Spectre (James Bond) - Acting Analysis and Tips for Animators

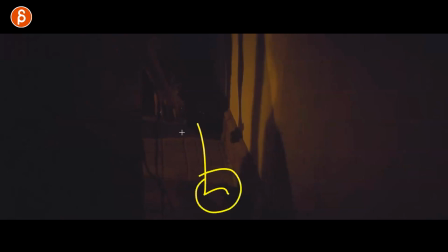718s
but it's usage of prop to further the scene there's something interesting that you can do with the bottle that you know it's kind of a clue giver
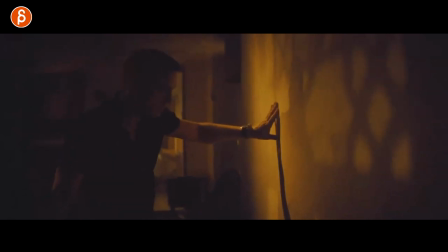725s
I know there's something that's interesting to me again in terms of one thing leads to the next you have this with that that leads up to
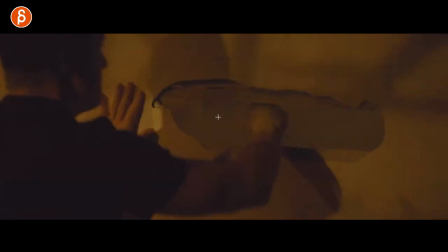733s
this and then then it's full-on mechanics and showing force and
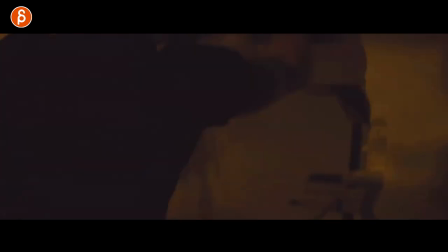738s
mechanics and pull and weight and all that good stuff and actually within the same scene
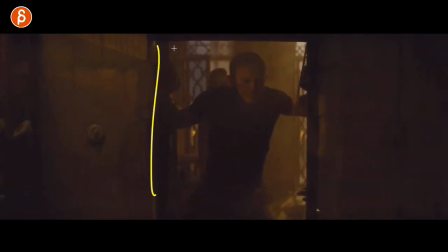743s
there's this the classic I'm entering a room that i am not familiar with so i'm gonna look around first i've never been here i gotta look
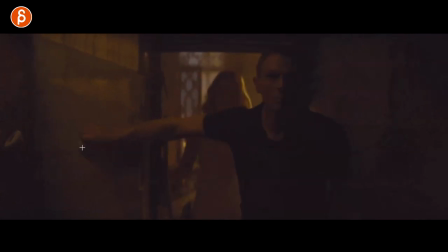752s
around is there a light i gotta look for it and then use it and the light is on so that's the big difference
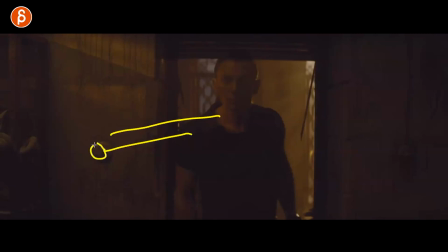760s
here it would be really weird for him to walk in then blindly move that arm up here and switch on the light and then oh i can see what's going on here because he has never been in here that would be supernatural nine inches of time he only looks over there he knows exactly where
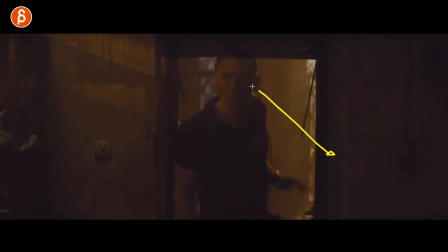774s
it is in your animation scene you could have a look more here maybe up that the light switch is up here but you can just kind of push
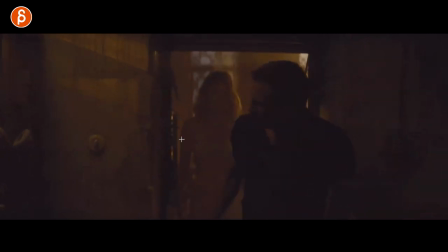781s
that moment of where are things and maybe maybe what you could do is
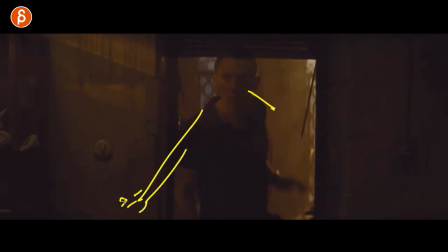786s
look a bit and then bring out that arm here and tap it so it's kind of blindly tapping looking for
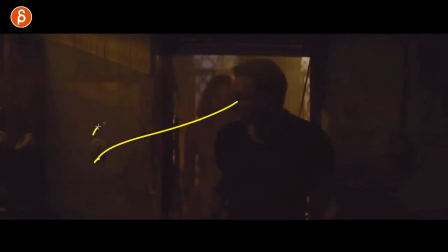791s
something until he feels it then he looks over and then he switches on the light so many many you
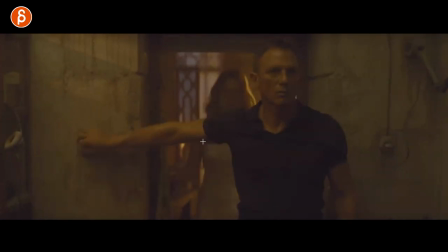796s
know ways you can do this but i do like the idea and as always this is a big thing in animation which i think is criminally underused is that if you put your character in an environment it's could be one two three whatever how many characters you have but wherever they are consider have they been there before or not because this is the first time in a hotel in a secret room at home like wherever you are and it's going to change your choices is the character going to look around more is they're going to tap and feel they're going to go exactly are they going to blindly throw their jacket onto a chair and so on it will completely change your scene just based on yes or no in terms of familiarity and consider that in your scenes now speaking of being familiar if you want me to be familiar with your scenes you can send them to me through my workshop i don't know that was that was uh that was um yeah no but anyway i do have workshops and we can talk about exactly this we can talk about acting choices animation choices and just a bunch of stuff to make your shots even more awesome you can sign up at any time link description with all information for my workshop you can email me let's chat all those idea finding moments are not part of submissions we can talk forever about layout and planning until it's actually a video submission and that is a submission you got 16 of those this is a long page for something that you can look up and read for yourself anyway that's it from me thank you for watching if you're still watching thank you so much for your patience and maybe you'll like this and you don't want to miss any of those analysis clips so subscribe if you want that'd be awesome helps my channel grow and that's it for me thank you for watching and i'll see you in my next upload